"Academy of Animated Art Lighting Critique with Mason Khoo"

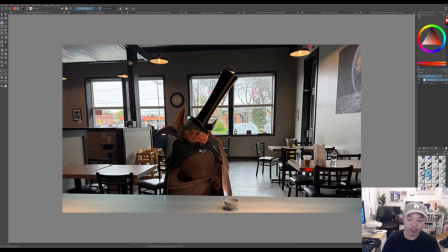253s
Like, look how dark these front-facing planes of everything get. He just might be getting a little bit too filled there as well. So yeah, stronger backlight,
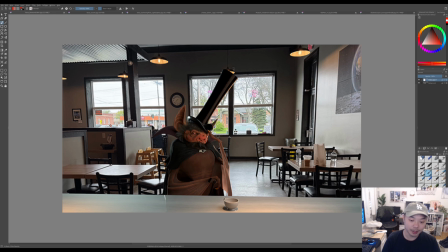269s
smaller source for the warm light here, and then after you do those adjustments, taking a look at, if you want to adjust some of the fill that he's getting, because it looks like kind of ambient
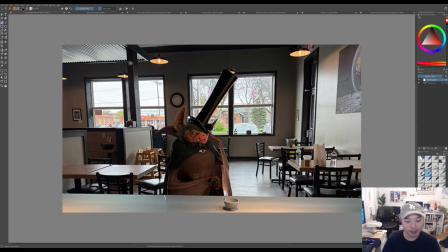285s
light coming all around him, and maybe he's just feeling a little bit too flat. But yeah, I would say try to adjust this background source and the practical source
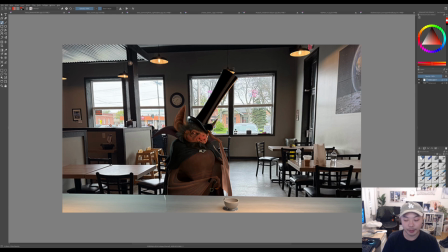300s
first, and then see where you stand, and then you can make adjustments from there. But great job, it's really coming along.
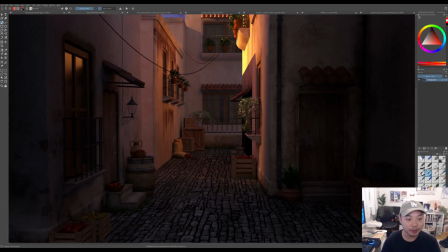307s
You had another one, the sunset piece.
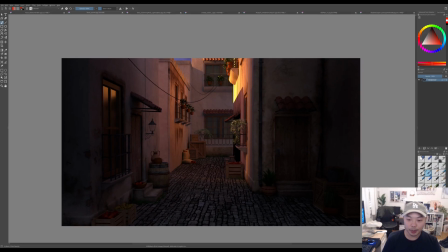312s
I think there's a couple things with this one that you can do to sort of help it along. I think, the first thing you need to ask yourself with any image is, where do I want the audience to look?
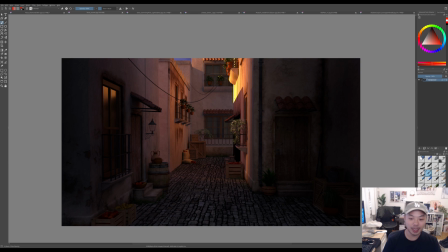328s
And where is the audience looking? So in this case, my eye goes straight to here, this high point of contrast where the sun is hitting. And this might be maybe a realistic sort of place for the sun to hit.
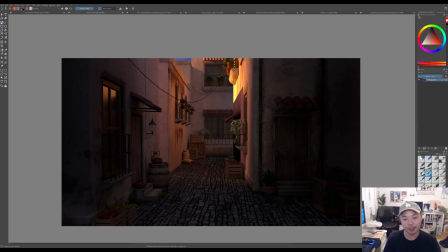346s
If the sun obviously is out over here somewhere, it's going to hit there. But in terms of composing an image, this sun direction might not be the best place for you to sort of have the sunlight coming in, just because there's all these leading lines
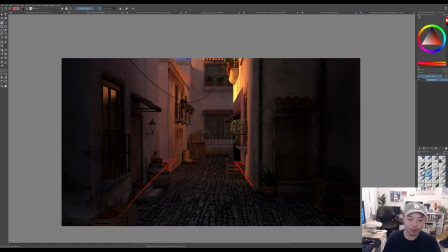365s
for this image that point you towards the middle and kind of draw you in towards the center of the frame. I think having the lighting support that would be nice. So getting,
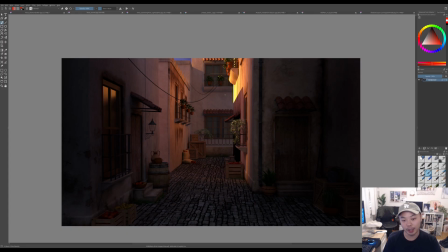381s
if you're willing to sort of switch your sun direction, I think it would be interesting if it came in this way and sort of lit all this stuff up.
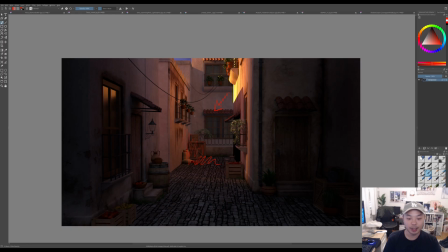393s
That would kind of be supporting where your eye is kind of naturally drawn to, and then all of that, you can get some nice indirect bounce from the direct hits on the wall and the floor and these crates. That could be cool. If you do want to keep it coming from left to right,
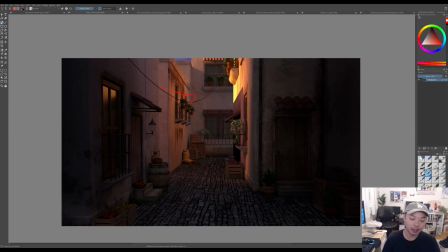414s
maybe this gap between the buildings could be a nice place for the sun to kind of stream in here, and you might get a nice composition here.
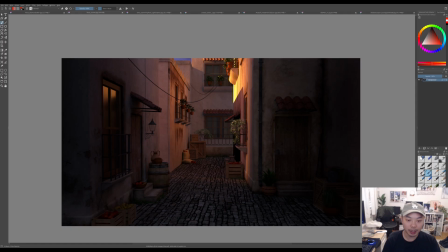427s
Or if you want to keep it up there, I think it's still possible. I think maybe the elevation needs to be a little bit higher, and you need to be able to hit get more of the light in this frame, in this area of the frame, I mean. And then you have this blue sky up here.
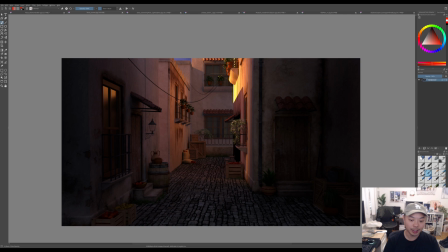447s
I don't feel a lot of blue influence in the shadows. I think once you get that key light, your sun sorted, which I think is the first thing you should probably mess around with more.
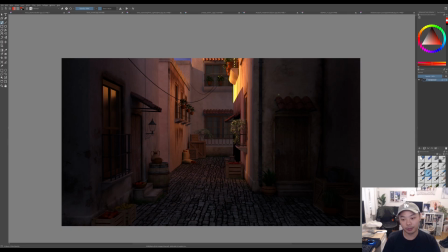461s
I think from there you can try to feel some more influence of the sky on some of, especially the top planes of everything. And also, you're going to feel on the ground, and also maybe in these shadow areas as well.
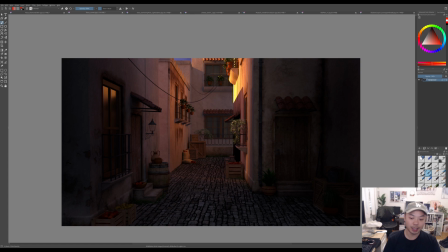479s
Right now, it's getting so dark over here, it almost looks like, there's maybe some sort of another structure looming over this, because, otherwise I would think you would feel more influences of the blue sky.
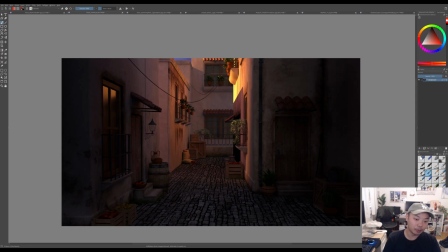496s
Another small thing just to keep in mind, this building has two separate planes.